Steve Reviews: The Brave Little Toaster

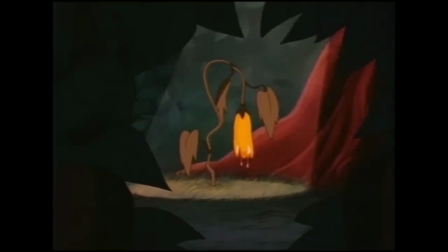The scene in itself seems oddly sad, especially seeing as how it was only a flower,
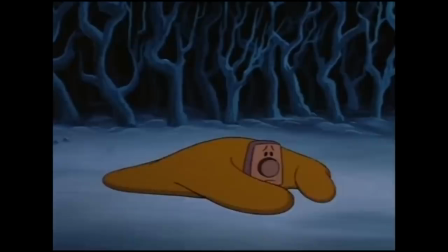but it has relevance as the toaster then sees what loneliness can do to someone, and so from then on in,
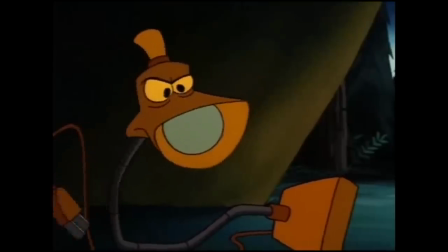makes a conscious effort to be nicer to the blanket, with even the lamp looking confused as to why the toaster is suddenly being so nice to him.
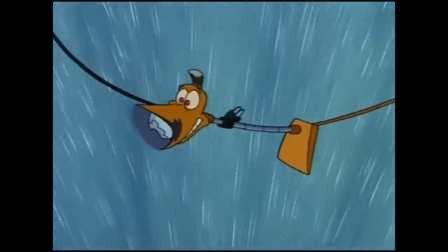There's another interesting moment where all of the appliances are hanging over a waterfall, with all of them except the vacuum cleaner falling to their presumed deaths,
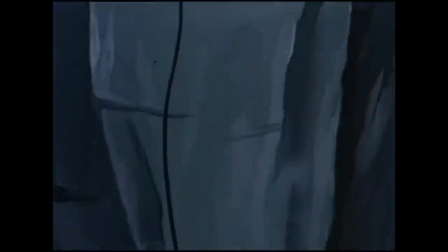after which the music goes completely silent and we're given a
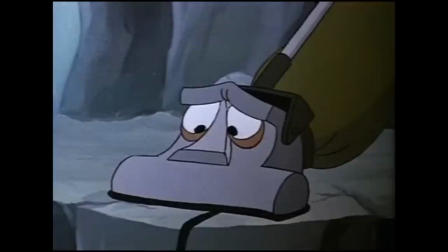long still shot of the vacuum cleaner just sitting there by himself.
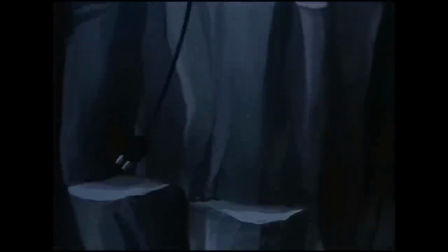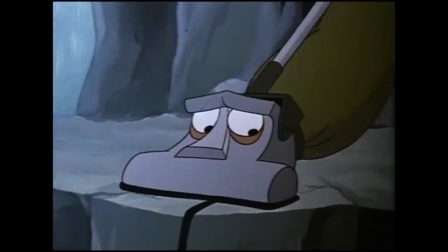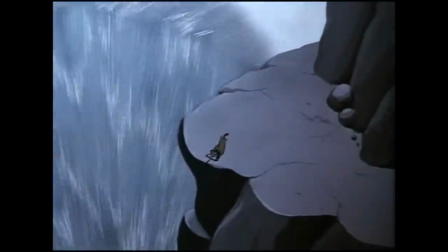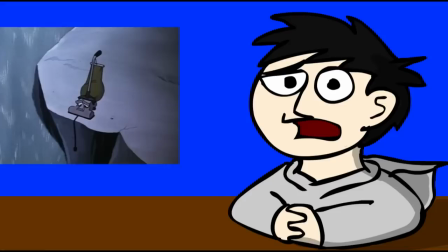I don't know why, but that scene just seemed particularly powerful. The vacuum, who used to be the independent, lone wolf persona,
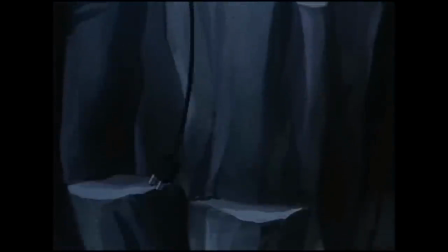is suddenly faced with the reality that the only friends he has had have suddenly gone.
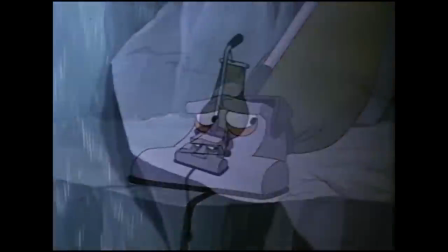This is the point where I believe many other films would add overly dramatic music
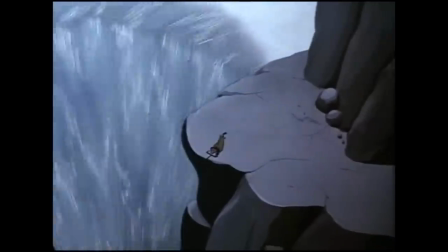to show the audience that this is sad and we must be feeling very sad right now.
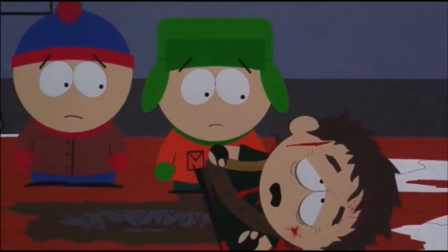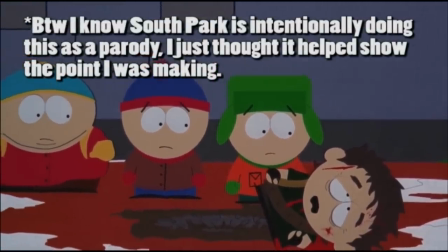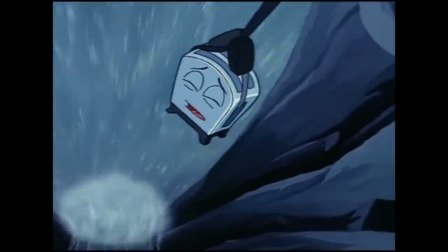But leaving it silent gives you raw, mixed feelings. The silence gives the moment more intensity and realism.
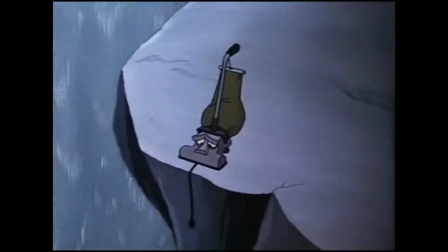It helps emphasize the sudden emptiness the character on screen is now feeling.
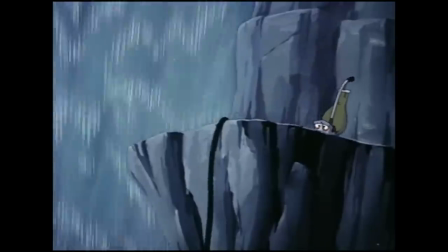And when the vacuum slowly starts to move off screen, I generally wasn't sure if he was just going to leave them to their fate.
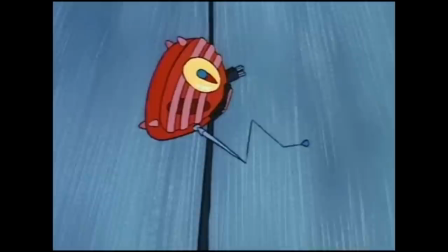Subtle scenes like this is really what makes the film shine in places.
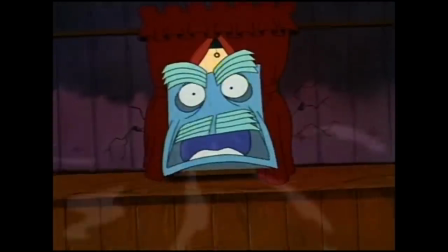Then there are the not so subtle scenes.
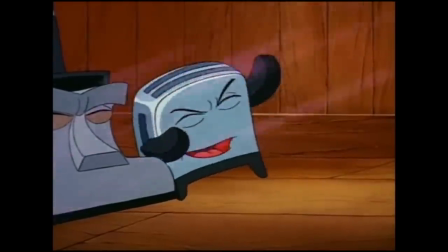The scenes that everyone seems to remember, or has at least heard about, despite not seeing the film.
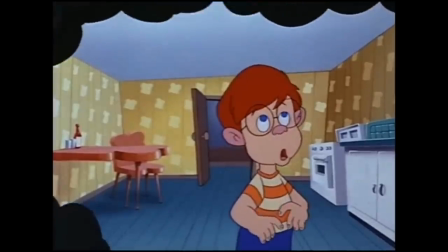I noticed whilst watching the film on how the tone will suddenly shift,
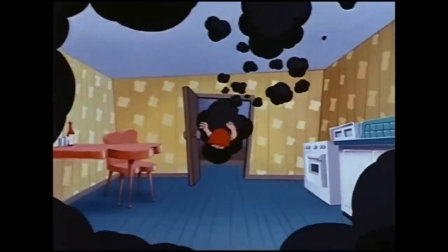sometimes even mid-scene, where all of a sudden we get these really dark and creepy moments.
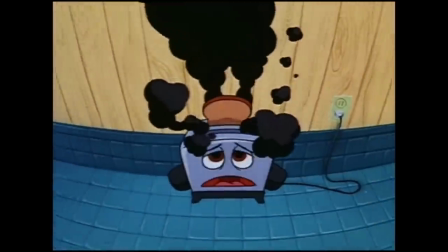Like where the toaster's having a nightmare, and out of nowhere this terrifying clown suddenly appears.
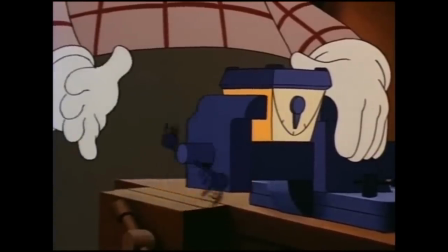Or that scene where a blender gets pulled apart. The whole section is playing out like a horror film.
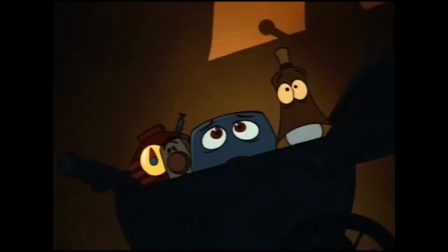The eerie music, the fact that we never see what's actually happening,
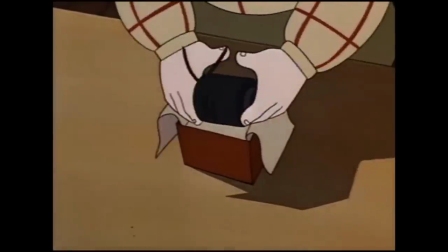only the shadow silhouette and the character's reactions to it, it generally feels like he's ripping the heart out of some poor living creature.
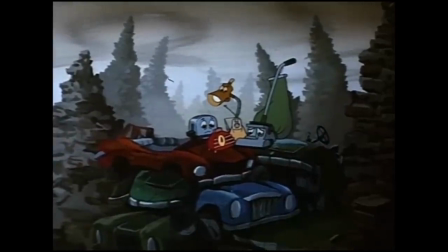But probably the most famous scene of all, which even I heard about despite never seeing this film,
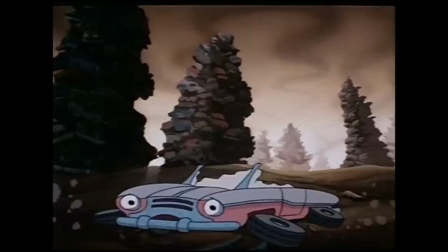is the scene in the scrapyard where the cars are getting crushed alive.
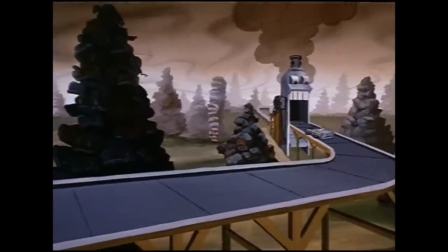Yeah, we see a bunch of scrap cars singing about what they were like
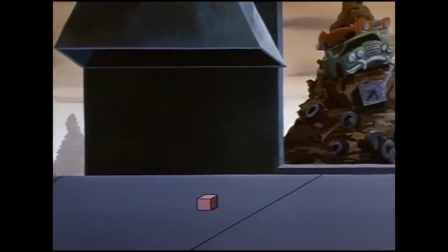in their prime and how they're now useless and must accept death as their fate.
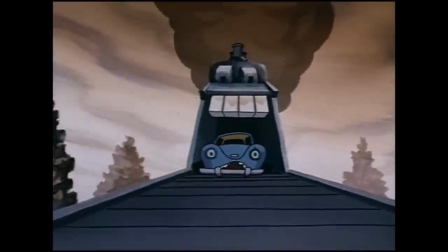The fact that we also see the cars getting physically crushed in their final moments, it's pretty freaking dark.
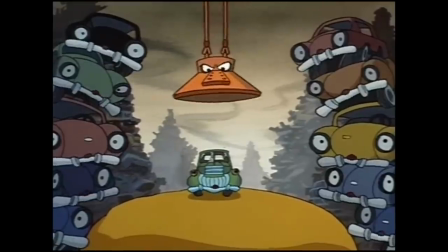Also, I noticed on reviewing, this car doesn't even wait for the magnet. He just drives on the conveyor belt himself.
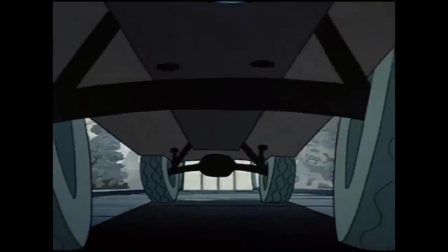He just effectively committed car suicide. Huh.
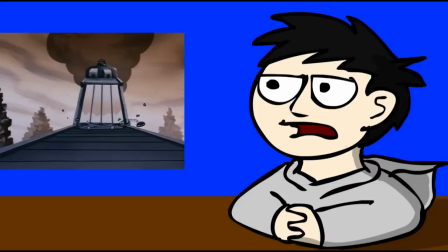Though despite this scene's incredibly dark tone, you've got to admit, that tune is pretty catchy.
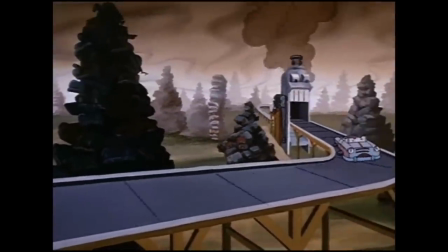Don't have the heart to live in the fast lane, all that is past and gone.
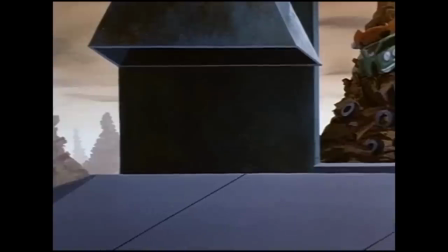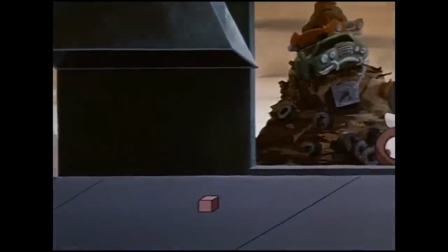And there ain't nothing you can do about it.
Now I'm going to talk about a couple of negatives I had with the film.
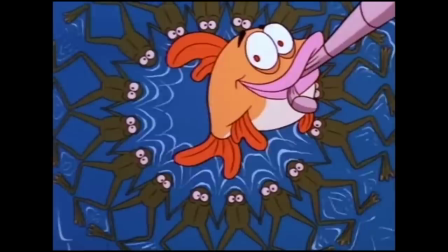First point is that the film takes a little while to get going. Especially with that random scene with all the animals by the pond singing away.
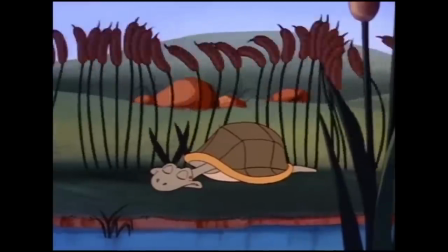It didn't really fit the tone for the rest of the film, and could quite honestly be removed without affecting the rest of the film itself.